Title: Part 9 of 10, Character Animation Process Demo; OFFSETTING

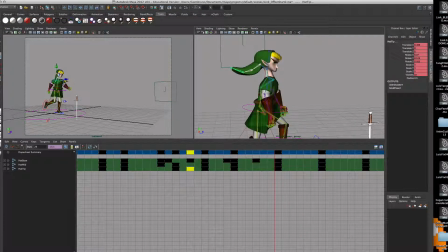8:09 So as the hat bounces up right here, it's kind of reverberating up. I can also make that also happen. So I'm just going to take his hat, slide it over 2, this one, slide it over 1. So it doesn't all immediately kind of just pop up, right?
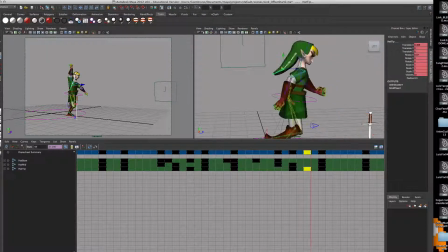8:30 So the hat's a great example to show that, and just to kind of show you again, as he's falling, the hat's still curled up right here, right? And then the hat slowly absorbs as he's falling, then it kind of gets affected by it.
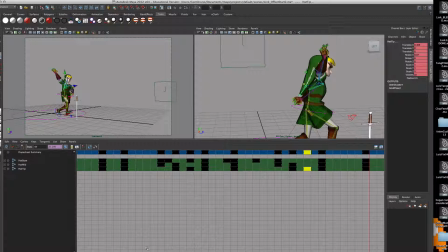8:44 And it just has this more realistic movement. I'm going to do an entire pass of the hat. But let's take a look at let's do his arms as well in this fall.
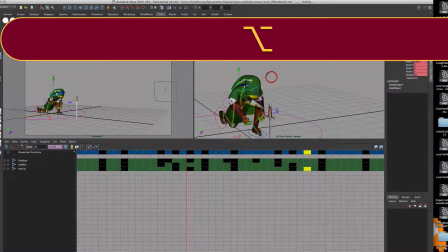8:51 So this fall is great because it allows me to do it 4 times in the same location.
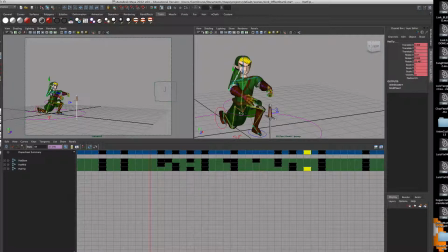8:58 Not every place you're going to have to do it for the spine, the arms, and the hat, or whatever it is. Sometimes you'll just need to do the arms. Sometimes you'll just need to do the hat. Sometimes you'll just need to do the spine.
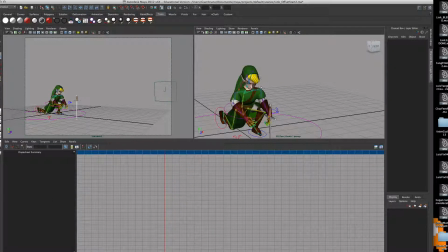9:10 But in this scenario, everything needs everything needs to happen right here on this impact.
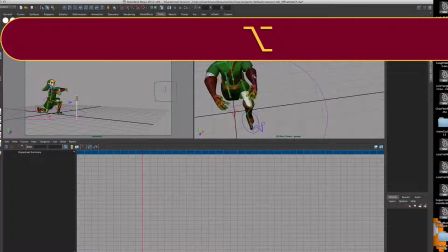9:17 It's a big impact. So the arms happen too. The arms bend a little too soon too. So what I'm going to do is 1 arm at a time. And remember, the arms start with the clavicle. Don't neglect the clavicle. Hopefully you've been animating it and moving it. Clavicle, shoulder, elbow, wrist.
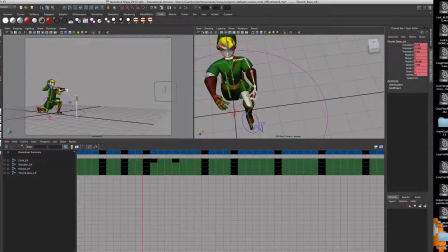9:34 And I'm not going to bother with the entire hand. I could, but that would be a lot of offsetting. So here it is again. The clavicle here has an extra keyframe, it looks like, but I'm just going to ignore it. The clavicle here is going to stay put. And I'm going to take the shoulder, that's this guy.
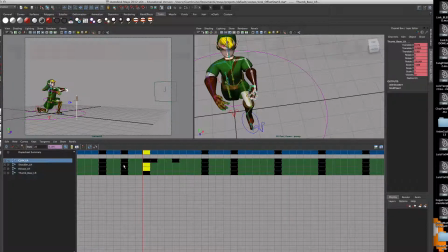9:52 And I'm going to take his friend before him as well.
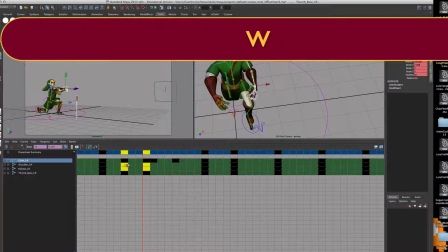9:57 I'm going to slide them over, W. I'm going to rotate them over about 2. And then again, the elbow, I'm going to rotate it over by 4. And then the wrist over by 6.
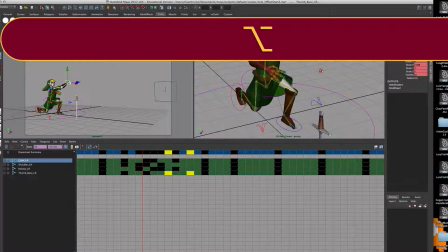10:11 So now, as he's hitting the ground, it looks a little weird, but it looks good in the camera angle, right?
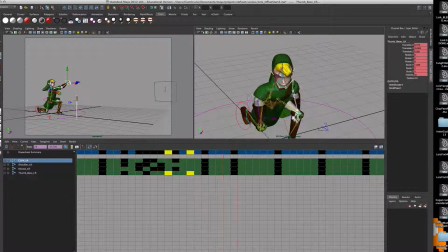10:20 He hits the ground here, and then the arm reacts to the fall. And that's why we do the offsets.
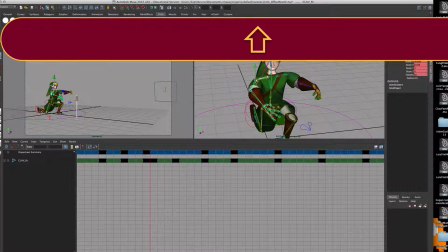10:27 So, once again, I'm going to go here to the clavicles, clavicle, shoulder, elbow, wrist, and I'm going to do the same thing. Grab these two friends, the shoulder and the shoulder for 2, middle mouse click it over by right.
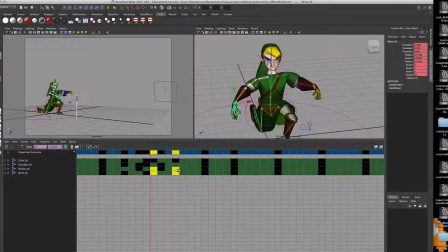10:43 Then I'm going to grab his elbow here, slide that over by 4, and then the wrist, slide that over by 6. So now,
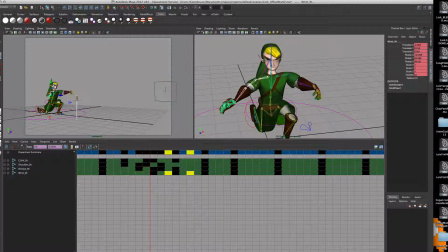10:58 the arms are still up when he hits the ground, like he's keeping balance, and then they kind of absorb the impact.
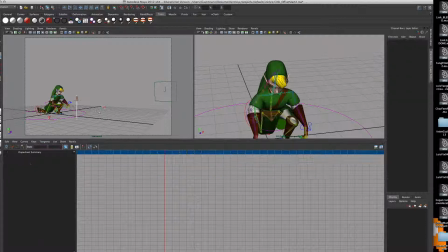11:04 And everything's moving nice. So just to kind of see it up here on the camera window. Looks a lot better, and it actually it looks like he's getting a little whiplash, which is the nice side of like it really looks like he's getting snapped, like he's taking some damage.
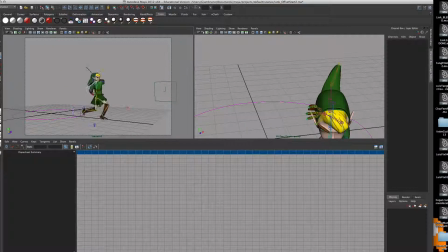11:19 So that's good. The next part is another place to show you would be like these swings and these sword swings. So this back swing is another nice simple example where I can just focus in on the arm.
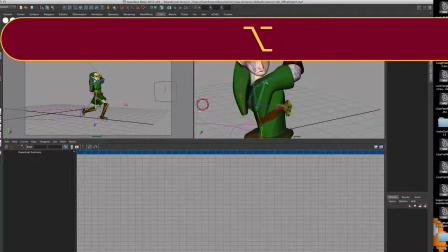11:33 I could probably do it to the spine, and I will do it to the spine, but let's do the arm first.
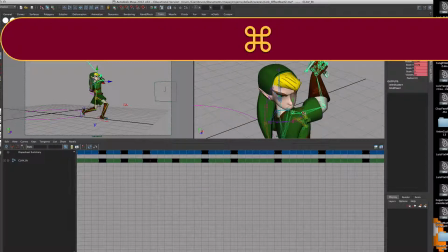11:37 So at this pose, I'm just going to grab clavicle,
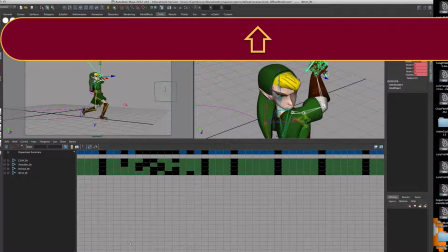11:46 shoulder, elbow, wrist, and I got to zoom out and find there it is, zoom back in.
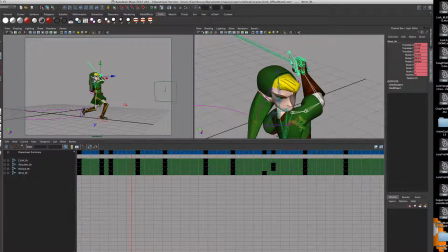11:53 So at this point, the clavicle here is fully loaded, and then as it goes to whip out, now that might look better if I do it in pairs.
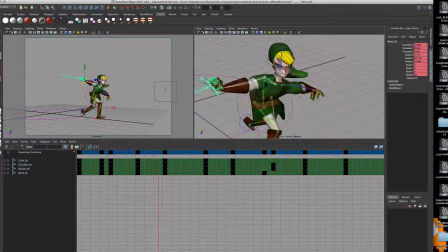12:05 So if I grab his loading position or his recoil and his attack, or it might be better if I just do his attack. So let's see what happens when I just pull his attack out, and let's see how that looks.